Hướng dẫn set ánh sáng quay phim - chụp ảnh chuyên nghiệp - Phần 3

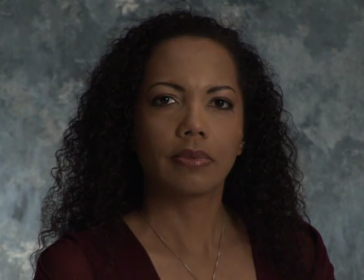Right now the light is in the loop light position. So when I take it all the way back, then what happens is that it still is in the loop light position. It's a big, broad, white, soft umbrella, but there's a total difference in the quality of light that's on her face.
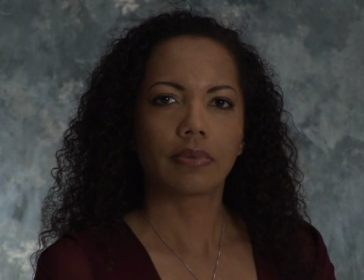Because the light's further away, it's more of a pinpoint light source. So now what happens to her skin tones as I bring the light in?
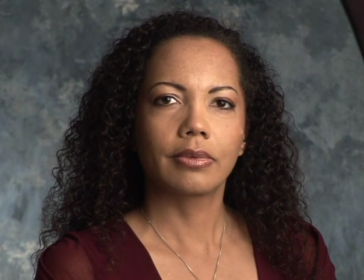It's really amazing. Look how beautiful her skin tones are now that the light is back in the proper distance away from her. Right now I'm going to light Rachel with a white umbrella. The white umbrella is your most standard basic tool.
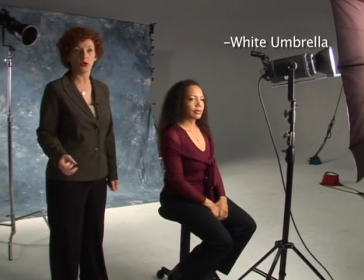Everybody needs to have white umbrellas. It's a very versatile tool. One of the things you need to understand about this is that it's a bounced light. The light head is pointed directly into the umbrella, which is parabolic in shape.
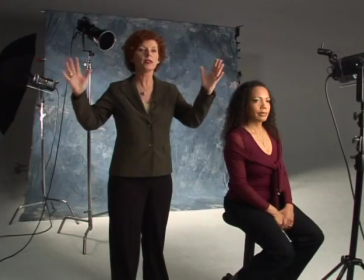What happens is the light then spreads out and it kind of wraps around the subject. The spread is actually about 140 degrees, so it covers a huge area. This is really good for lighting groups of people as well as individuals because that spread is so wide. And because it's white, it has a beautiful skin tone quality to it.
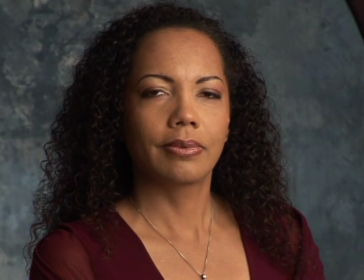It's really good for lighting skin, making the skin look smoother in appearance. So right now I have Rachel in the loop light position with that white umbrella coming and wrapping around.
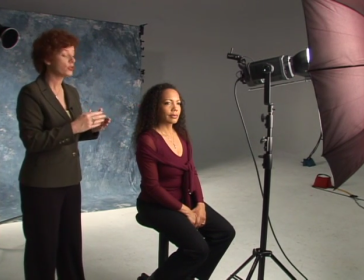It falls off very gently, so it goes into a very feathered kind of a shadow. There isn't a quick drop off, and it wraps around very quickly. The next thing I'm going to do, because Rachel has dark and textured hair, is I'm going to put on the grid spot.
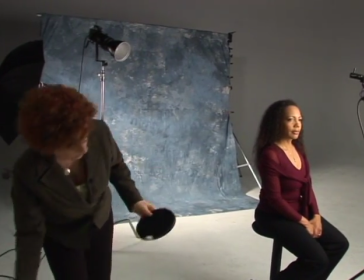I would like to show you there are several different sizes of grid spots. There's a 20, a 30, and a 40. There are differences in the sizes of the holes, and this controls how much spread you have. To light up Rachel's hair, a 40 degree would cover too much. It would light up her whole shoulder and down the side. I don't really want to do that. I'm not going to use a 40. A 20 might be too small. It might just make a small little spot right here.
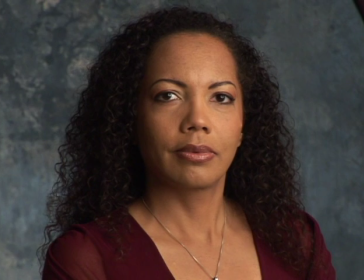So in this case, I think I'm going to use a 30 degree grid. Okay, and there we have the hair light.
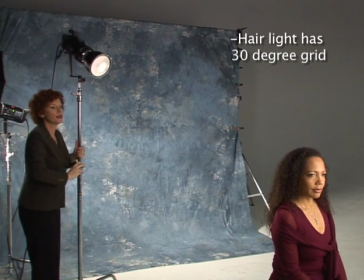Now, I'm going to raise it up a little bit. You can see that move around a little bit.
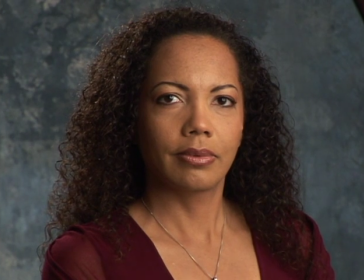There we go. So I definitely want to get some texture in Rachel's hair. Now the background, I'm using a silver umbrella.
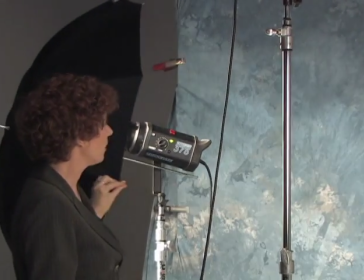The silver umbrella is much brighter. Okay, it puts a lot more light out. And what the silver umbrella is going to do, it's going to intensify the color. Whenever you add silver to your lighting material, several things happen. It's brighter, it reflects more light, so your f-stop is going to be a higher f-stop. It's going to saturate the color more. It's going to give you more detail as well. It has the ability to penetrate the surface to be able to pull out more texture.
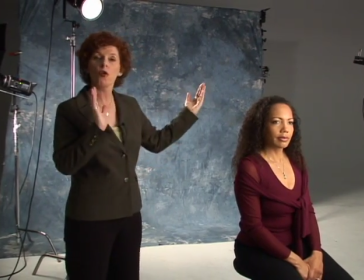The position that I have this in right now, I'm doing a cross again where I have one side is brighter than the other.
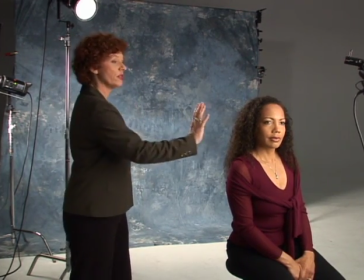The light is going to fall off so that the light side is on the dark side of Rachel, and then the darker side of the background will be on the lighter side of Rachel.
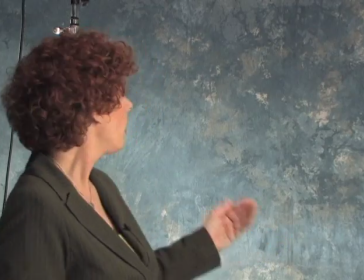But with the umbrella, as opposed to a spotlight, I have a much broader, softer coverage of that background.
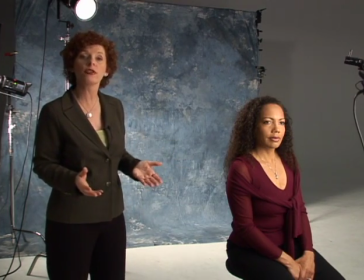So this is another variation of the three-light setup, but this is a softer, gentler look. Now the last thing that I need to do here is to add my fill, because again, without putting in another light source, my shadows are going to be a little bit too dark.
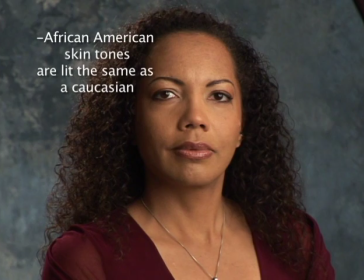Now with African American skin, you basically light the same way that you do with a Caucasian person. There really isn't much difference, although you do want to watch out for highlights, make sure that people are powdered, and lots of times it's good if you open up a third or a half a stop. If you open up that little bit, the skin tones just get nice and creamy and it just looks a little bit better.
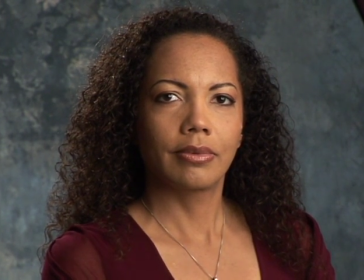Now I'm going to bring in the reflector. This reflector has a white side and a gold side.
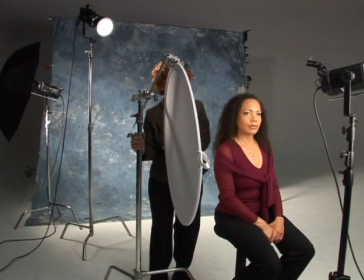In this case, I'm looking for a nice warm feeling from Rachel, so I'm putting the gold side in.
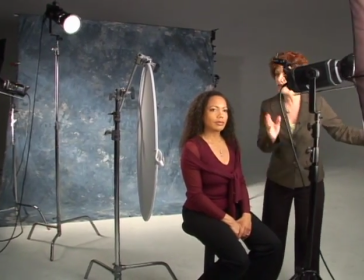Now, what happens here is the light comes and it bounces against the gold reflector and then fills in over here.
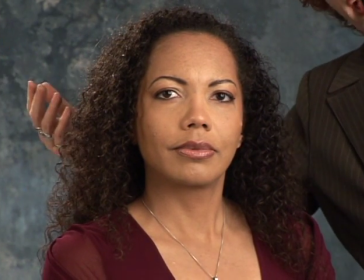So you can see that now the shadow side is filled in quite a bit because that adds more light than the white does, but also what happens is that it warms it up.
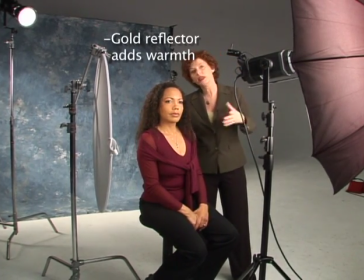So it's actually really a nice warm feeling.